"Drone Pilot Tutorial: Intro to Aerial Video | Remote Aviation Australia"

In this video tutorial we're going to take you through a number of aerial video techniques you might want to start introducing for footage that you get to film for clients or even something you might want to practice during our remote police licence course or after using your own equipment. We're going to take you through a number of techniques such as the forward reveal shot, the backwards reveal shot and even look at other things called the slider, the vertical shot and even what they call the crane. At the end of this video we're also going to talk you through a number of common errors that people make, particularly people that are new to aerial video, and tips that I've picked up along the way to try and avoid this. The first technique we're going to look at is the forward reveal shot.
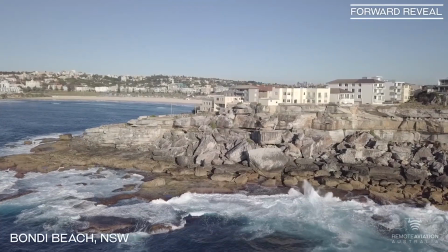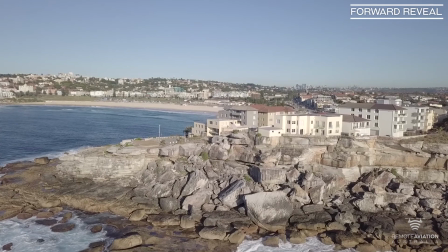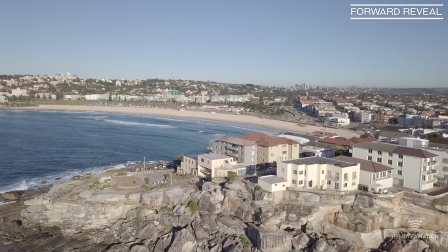1:08 The forward reveal shot, sometimes referred to as the unveiling shot, is commonly used to introduce the viewer to new scenes or locations.
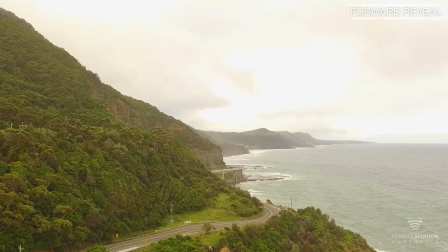1:16 Although this shot may seem easy, there are some important things to consider to get it right.
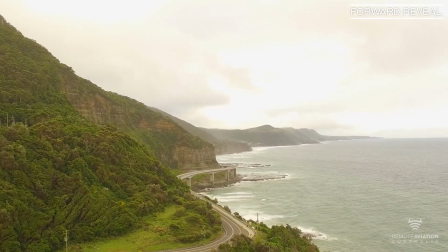1:22 If possible try to have a different fore and background layer to create a more spectacular shot.
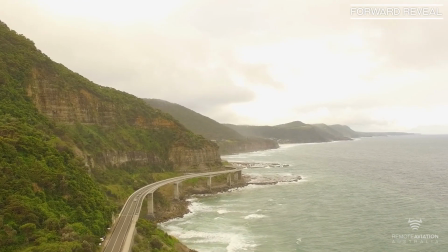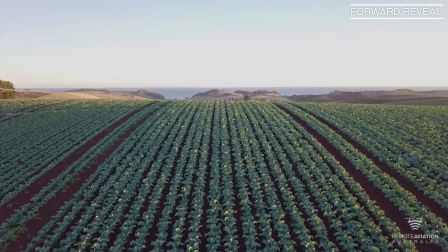1:37 Ensure you fly in a straight line avoiding sideways movement or yaw.
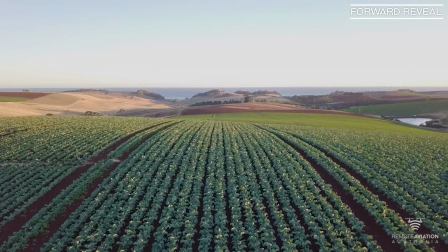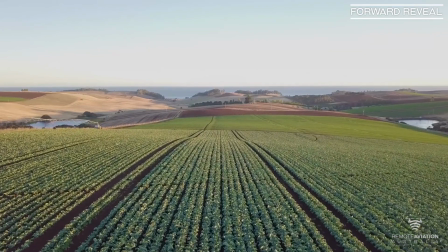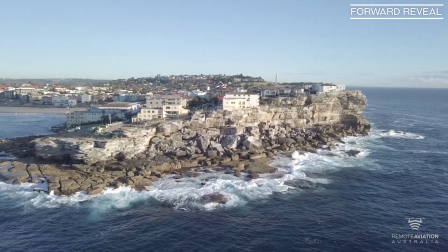1:51 You can practice the shot by positioning yourself beyond where you'd like the scene to start.
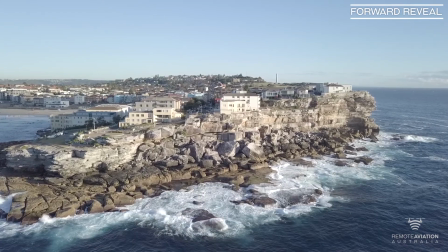1:57 Start your forward movement but don't rush. You want to give the viewer the feeling of floating.
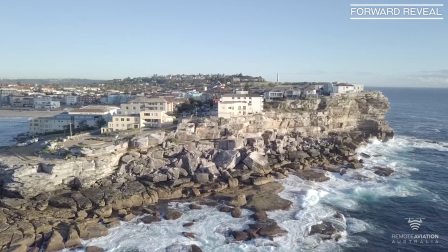2:03 To help with If lying in a straight line, try to film in conditions of light winds.
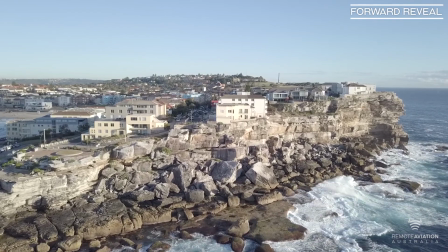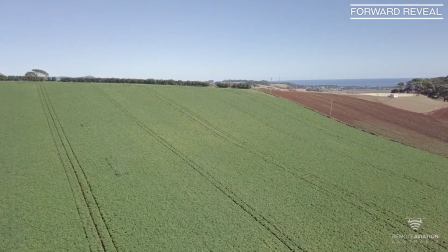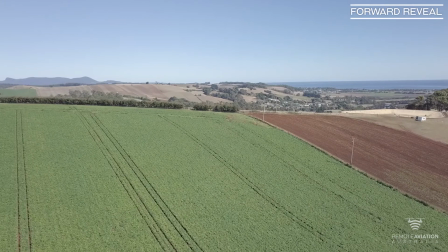2:20 To make the shot more dramatic, try a slight climb and choose scenery that allows you to reveal something new to the viewer, such as a town or mountains.
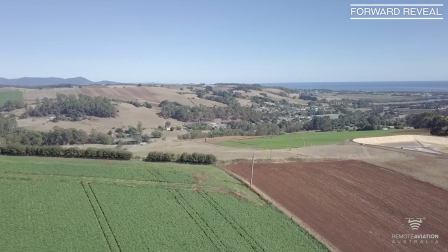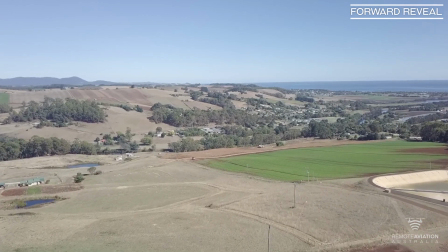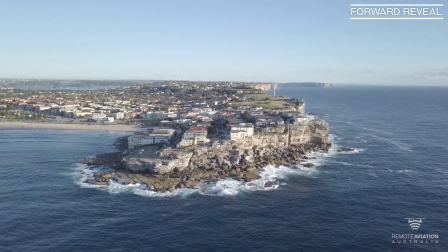2:41 If working on a descending shot, you'll need to slowly reduce the drone's speed as you get closer to the ground.
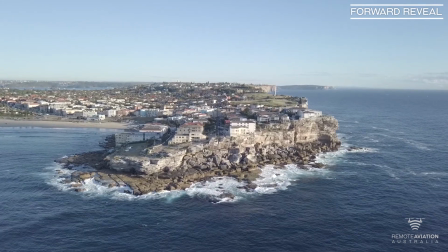2:47 This will ensure the speed of the scenery movement remains constant to the viewer.
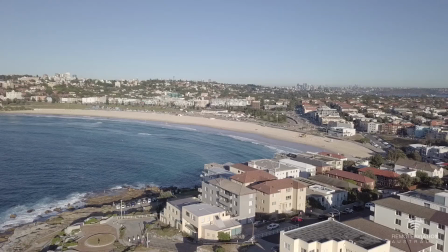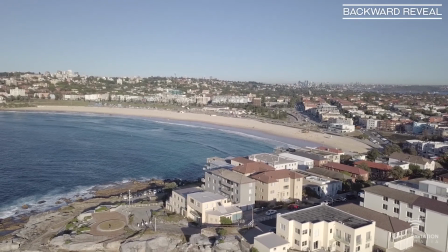2:57 A different and what I think is a much better variation of the Ford reveal is the backwards reveal shot.
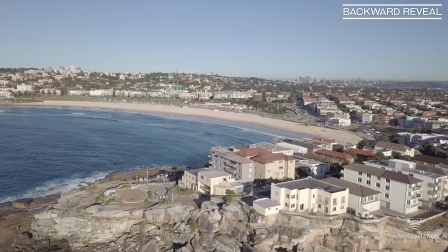3:03 Sometimes known as the pullback shot, this technique is great for the viewer to watch because it reveals new scenery into the frame.
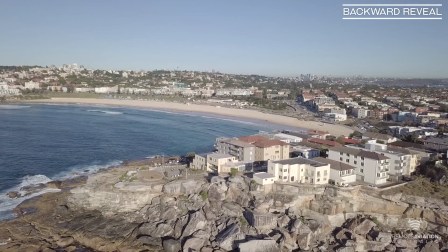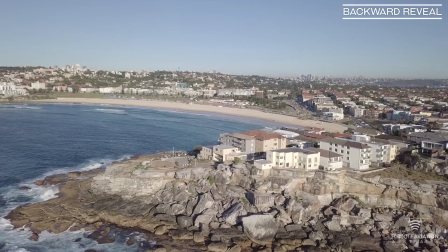3:16 The advantage of this shot is it prevents the propellers from being seen while filming,
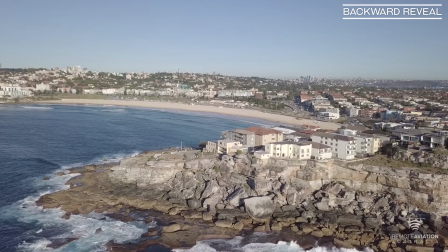3:21 which is a common problem with the forward reveal shot particularly at faster speeds.
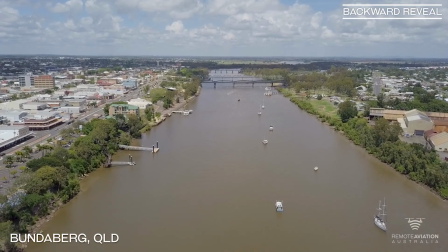3:30 Like the forward reveal shot aim to fly slowly in a straight line and give the viewer the feeling of floating.
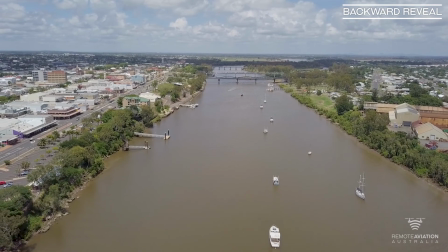3:37 However be very careful you don't fly into an obstacle as you won't see it approaching on the camera screen.
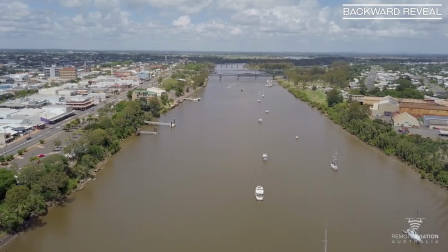3:43 We recommend visually clearing the area first and avoid fixating on the screen unless you have a spotter to assist.
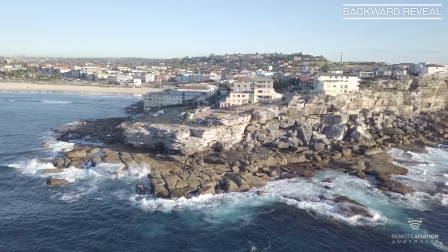3:54 To To make the shot even more dramatic, add a gentle climb as you pull away from the object you're filming.
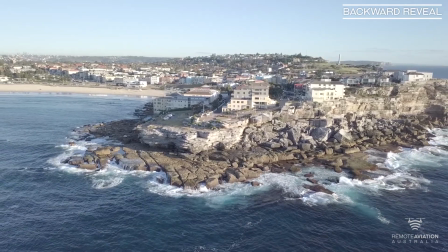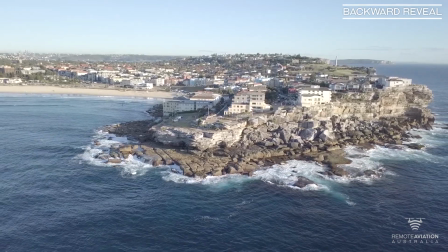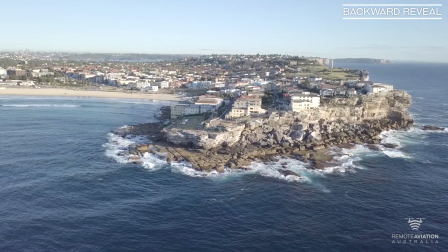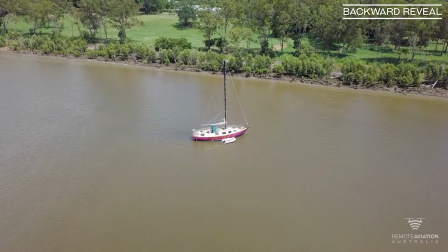4:20 To practice this shot, start with the object set in the screen as desired.